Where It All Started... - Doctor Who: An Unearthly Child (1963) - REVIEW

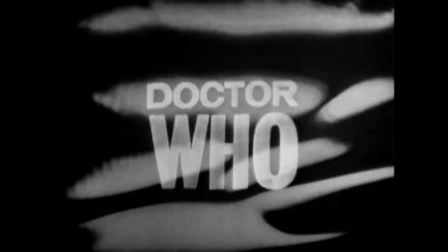even taking into account everything that's come after it this 1960s
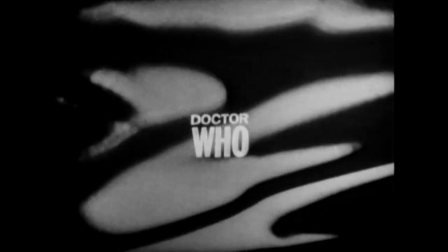mesmerizing black and white opening is a sight to behold the first thing filmed for the
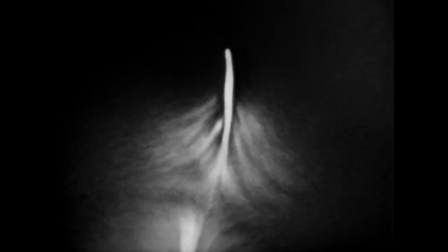series and designed by bernard lodge from the bbc's graphics unit and electronic effects specialist
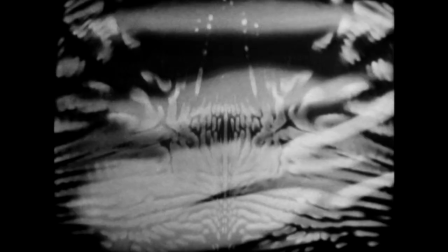norman taylor with a visual camera feedback loop and the kaleidoscopic effect was
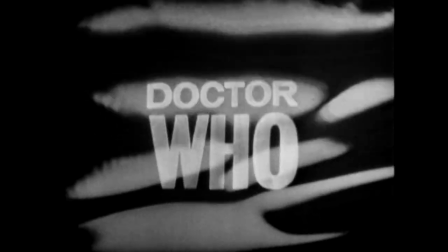unlike anything seen before and the basic typography of the logo complements the
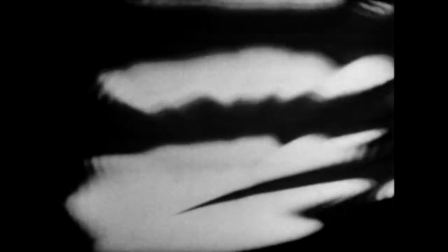freeform visuals so well like time and space itself is breathing and pulsating but
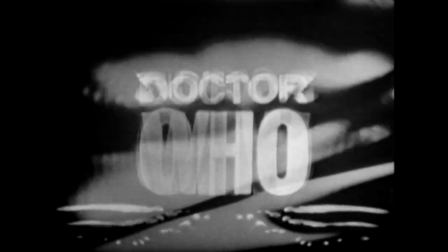the question doctor who has such clarity on the screen and ron grayner's music
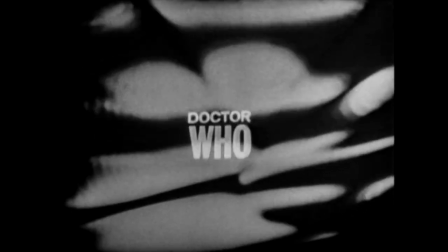the melody itself is terrific and rhythmic but it's the transformative mixing work from
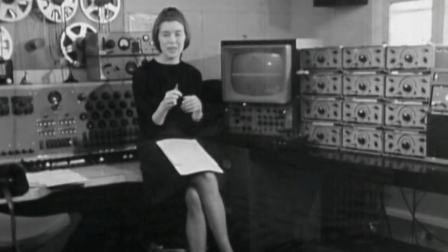delia derbyshire and the folks at the bbc radiophonic workshop that elevates it
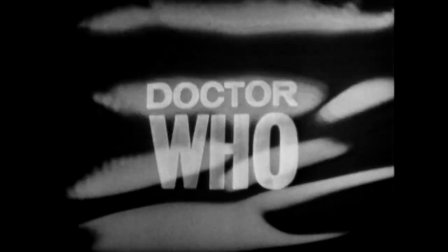with the hissing interludes and how the notes almost seem to be vibrating
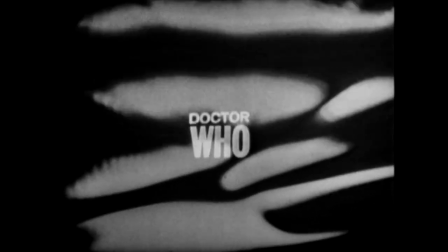out of the speakers it's incredible There's a reason that this template and these samples are still being used in the program almost 60 years later,
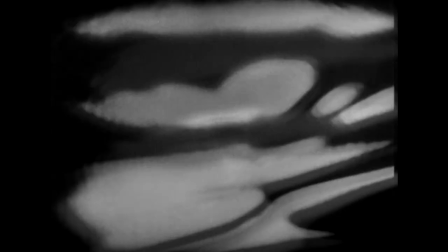and going from the cloudy opening sequence to the misty Totters Lane junkyard is just an inspired transition
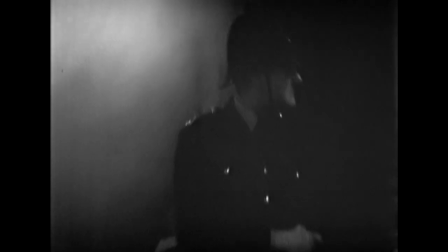where we see a lone policeman inspecting the area and ignoring the police public call box that waits nearby.
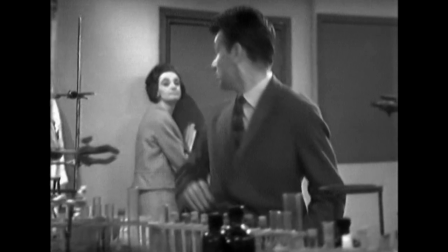We're then at the Coal Hill School and meet teachers Ian and Barbara, who are intrigued about one of their teenage students,
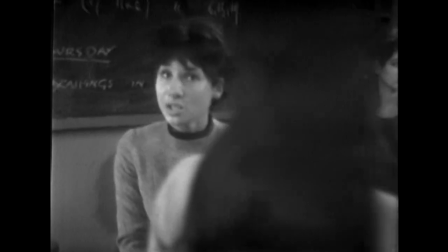Susan Foreman, who has scientific knowledge beyond her years but also lacks basic knowledge like
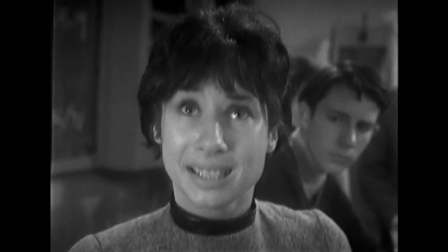how the uk does not use the decimal system for currency yet her home address also leads to
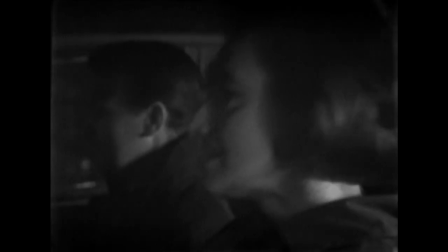a junkyard and her grandfather refuses to meet with the teachers so ian
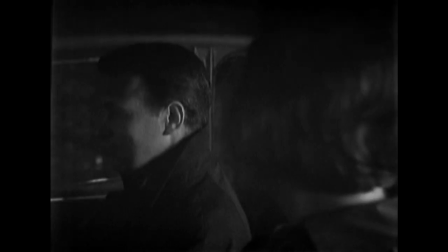and barbara follow susan home in the dead of night in ian's car and
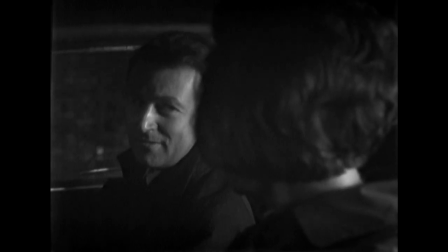oh my god you'd never get away with that nowadays nothing to see here folks
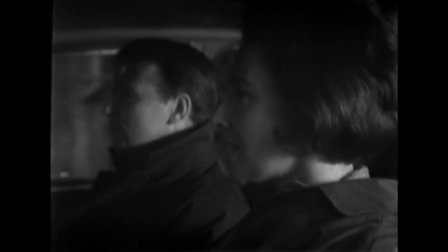just two grown-ass teachers following a teenage girl home somebody call ofsted
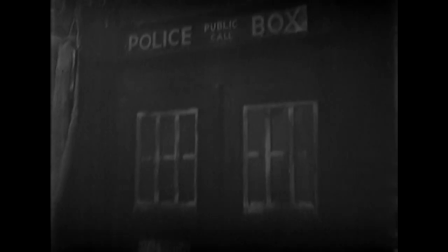no scratch that call the police use that telephone box in the junkyard
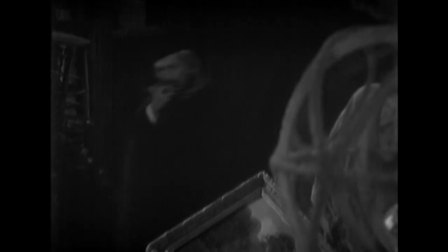except it doesn't open and there's an old man pottering around the junkyard
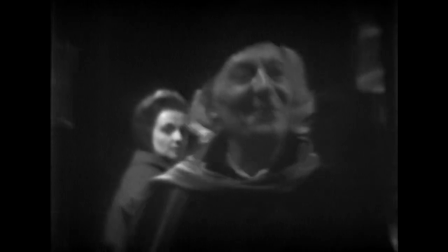with ian and barbara worried that he's kidnapped susan and trapped her in the box they eventually
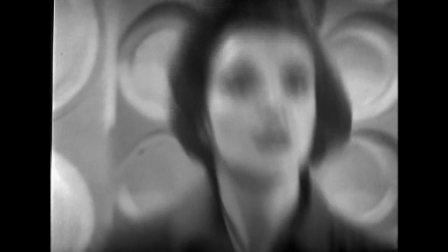forced their way inside discovering it's a space time machine that's bigger
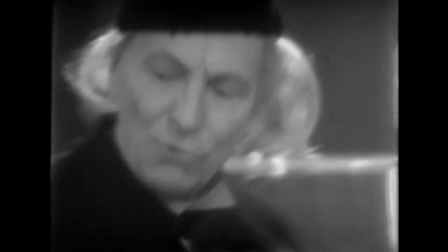on the inside the mysterious man unnamed in the episode but credited
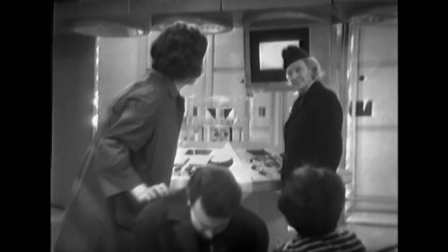as doctor who refuses to let the teachers leave because they know too
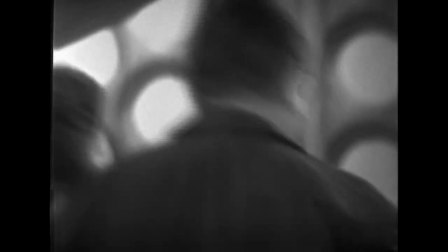much and in a fight for control of the vessel named the tardis they're taken back
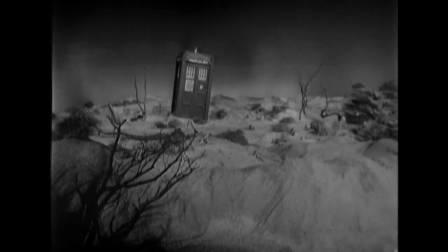a hundred thousand years into the past where a mysterious shadow of a figure has seen their arrival terrific structure for a pilot episode but that's
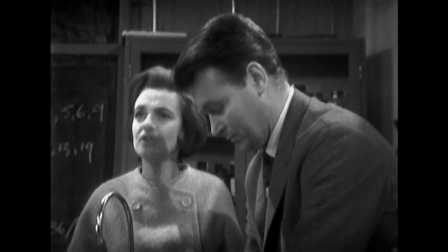not the only thing going for it as the characterization is really strong here as well
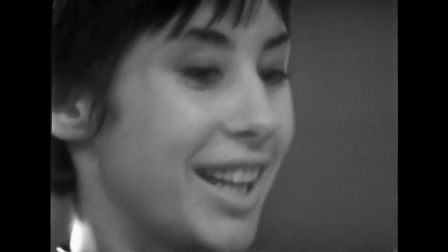carolyn ford as susan strikes the perfect balance here of just
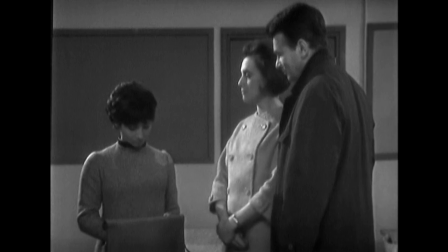being odd enough to be out of place but passing well enough as a human teenage
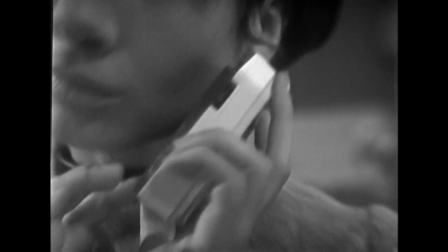girl the first time we see her is when she's listening to rock music from a transistor
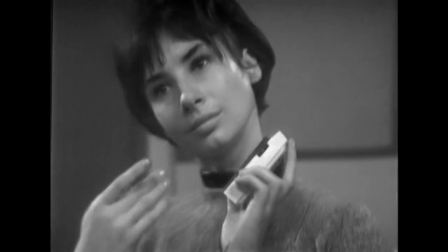radio rocking an audrey hepburn modern style haircut and doing a
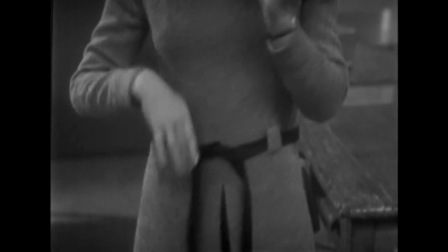strange though understated dance to john smith and the common men and it's great how
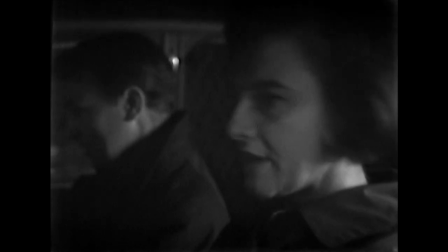this innocent curiosity of who susan is from the school teachers spirals
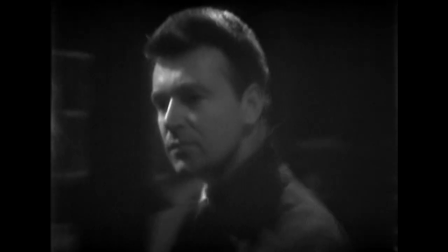out of control into thinking she might have been kidnapped before incredulously
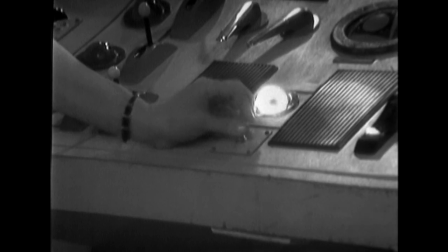stepping inside a set that does not remotely fit in the box they were just standing
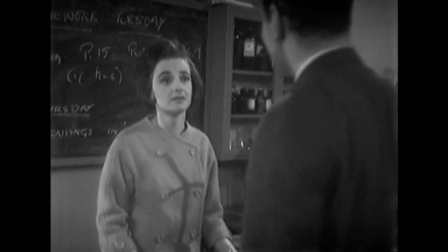by and the contrast between these segments works so well almost
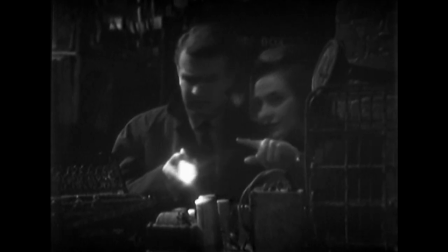giving this episode a three-act structure before the plot when they go back in time
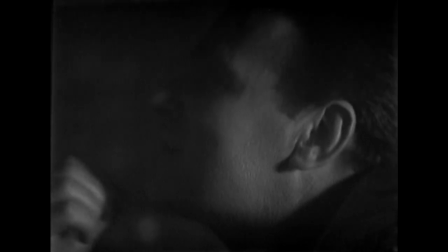before it can even start and we have ian considering that there is an innocent explanation for susan's behavior before switching to the skeptic when
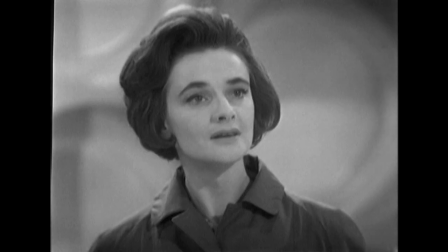confronting the doctor conversely barbara on the other hand near the end seems a bit more open-minded willing to go along with the impossible situation they found themselves in
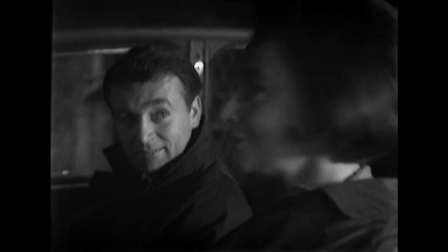but at the beginning she was a bit superstitious before heading into the junkyard for the first time
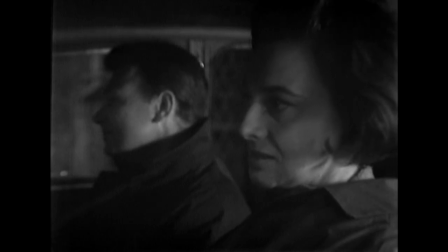silly isn't it i feel frightened as if we're
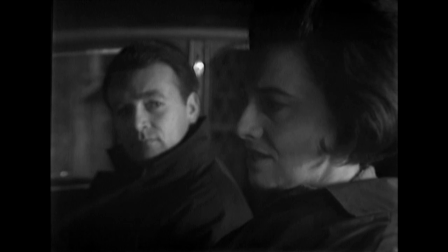about to interfere in something that is best left alone and inside that junkyard there's no
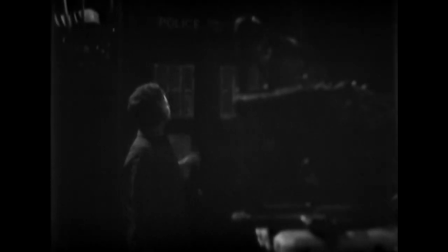sign of susan but they do find a police box well it's
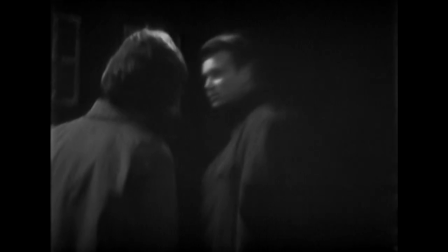a police box what on earth is it doing here these things are usually on the street i feel
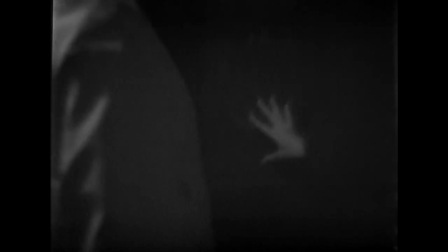it feel it you feel it it's a faint vibration it's alive
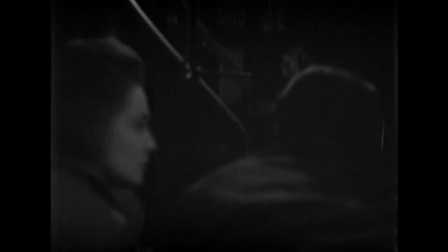and also the doctor and this introductory scene with william hartnell is
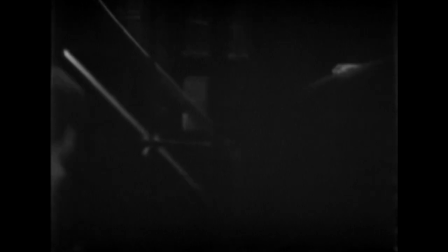simply electric he's approaching the scene with a smile almost the whole
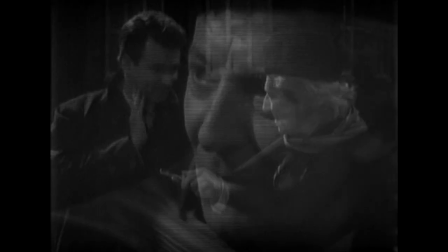time as he's toying with the teachers and trying to misdirect them even giving some audible asides during the scene one of our pupils susan
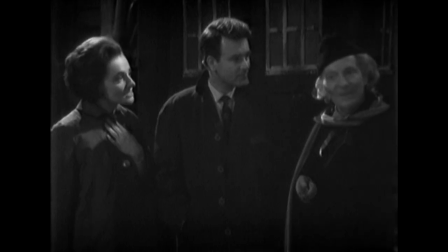foreman came into this yard really in here are you sure yes we saw her from across the street one of their pupils not the police then i beg your
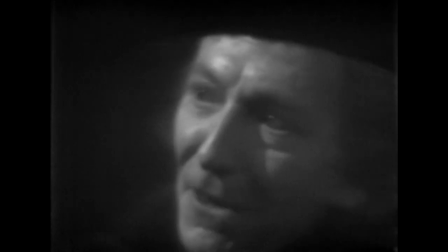pardon why were you spying on her who are you
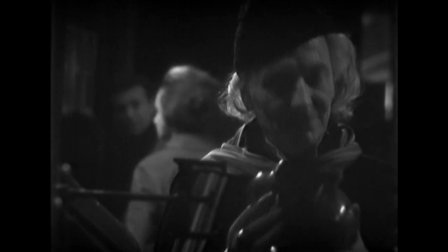this here is my favorite shot though with the doctor pretending to look through pottery in junkyard but clearly
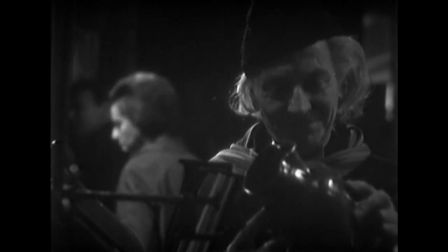eavesdropping on ian and barbara it's almost impish as this mysterious
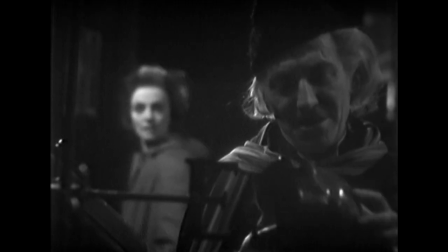man who emerged from the dark is fooling around and trying to get these persistent
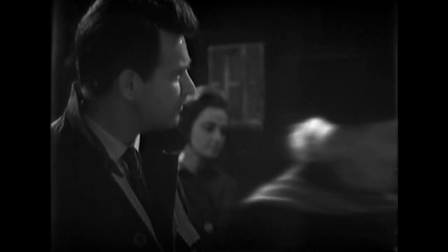people off his back his presence is so idiosyncratic to everything that's come before and i swear he even
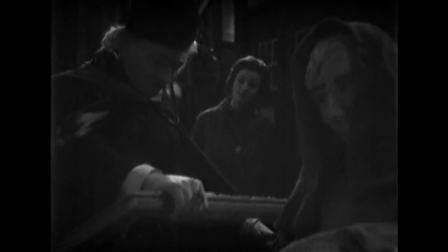breaks the fourth wall during this scene and directs a question meant for the school teachers straight down the barrel of the camera lens.
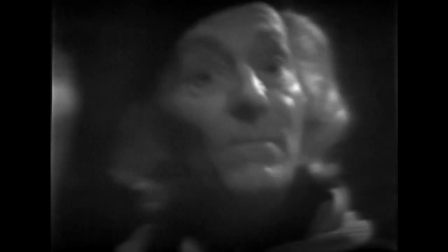But why won't you help us? I'm not hindering you. If you both want to make fools of yourselves, I suggest you do what you said you'd do.
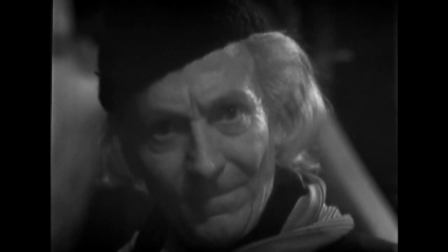Go and find a policeman. Or you nip off quietly in the other direction. Insulting.
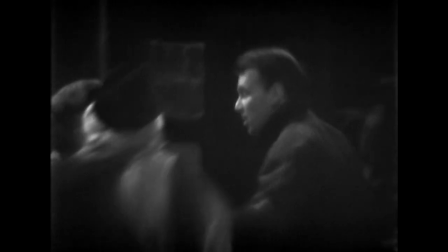But this playful nature is short-lived, as Susan opens the door and gives away her location, prompting Ian and Barbara to force their way inside the box.
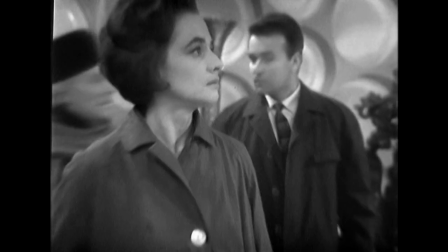And I love the immediate contrast from the black and greys of the nighttime london setting to
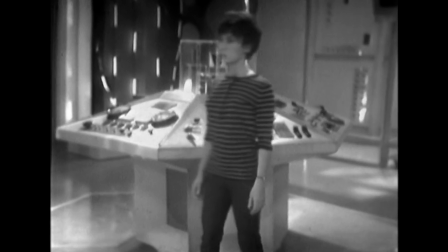the whites and the slightly lesser greys of the massive tardis set
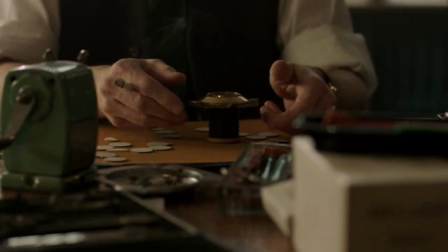coming from the mind of production designer peter brachacki before ian was
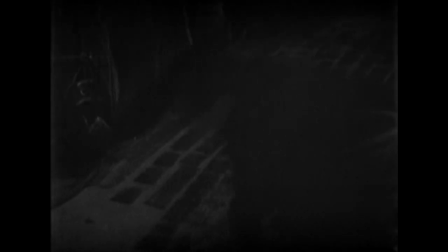stumbling and falling around in the cluttered junkyard but now he's swamped with this
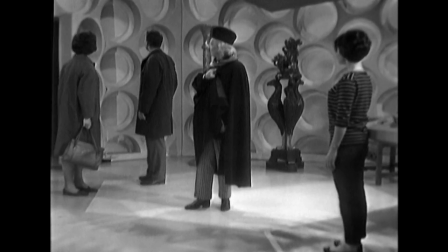sterile space and no ceiling in sight and there's even some light
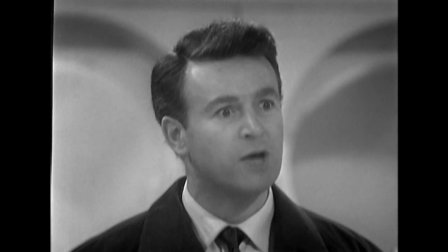decor it was a police telephone box i walked all around it barbara you saw me you don't
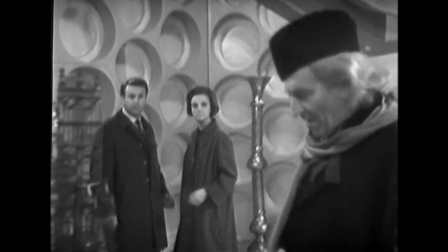deserve any explanations you pushed your way in here uninvited and unwelcome and the dimensions of
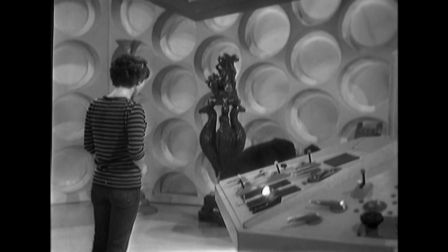the ship are just accepted it's obviously impossible but
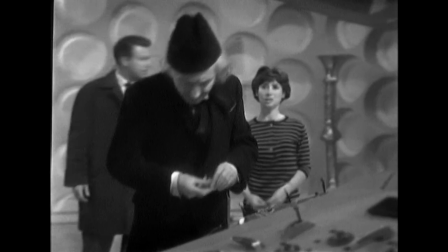the doctor just shrugs off their questions possibly as another way to try and
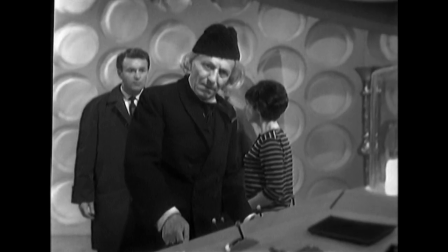flaunt his supposed superiority you don't understand so you find excuses
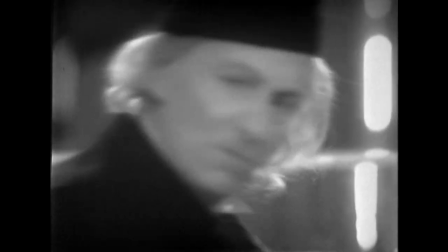illusions indeed you say you can't fit an enormous building
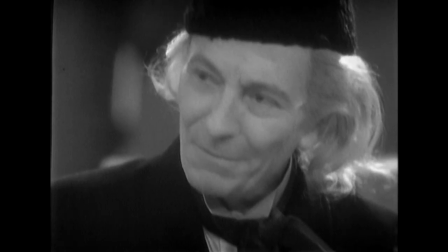into one of your smaller sitting rooms no but you've discovered television haven't you?
Yes.
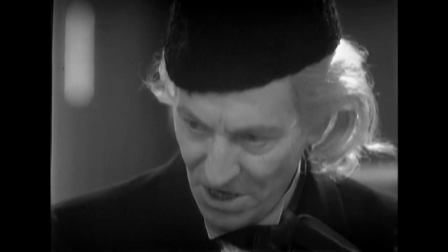Then by showing an enormous building on your television screen, you can do what seemed to be possible, couldn't you?
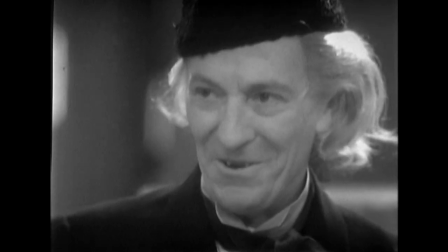Oh, yes, but I still don't... Not quite clear, is this? Why would they believe us?
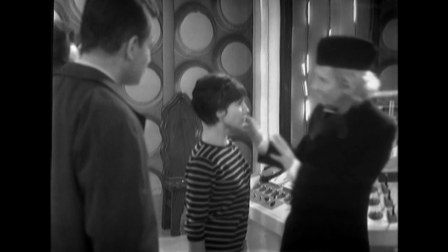Well, how can we? Now, now, don't get exasperated, Susan. Remember the Red Indian.
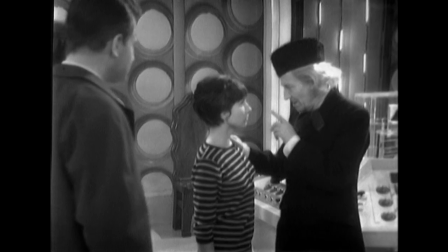When he saw the first steam train, his savage mind thought it an allusion to.
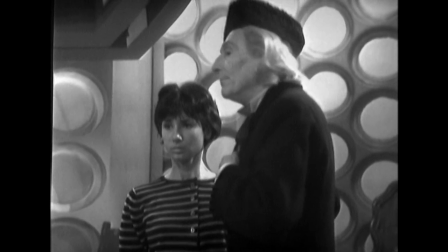The Doctor's almost mean here, but it's grounded enough with a few subtle hints to their origins and how they came to be here that it's almost understandable
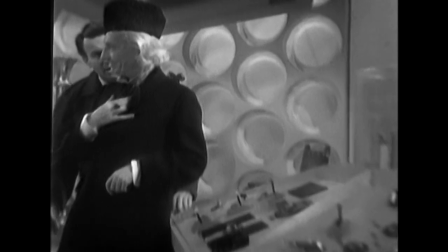it's a terrific bit of writing to give the audience something to cling to as to
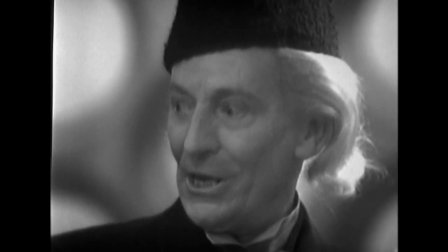who these mysterious people are but in reality they've barely been
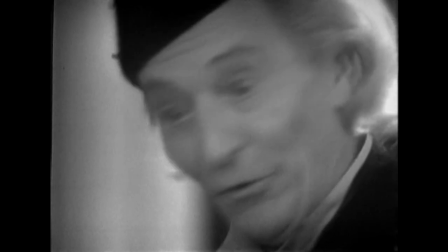given anything at all you're treating us like children am i the children of my civilization would be insulted your civilization yes
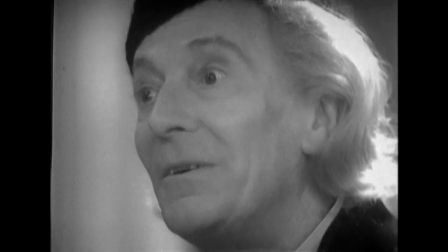my civilization i tolerate this century but i don't enjoy it have you ever thought what it's like to be wanderers in the fourth dimension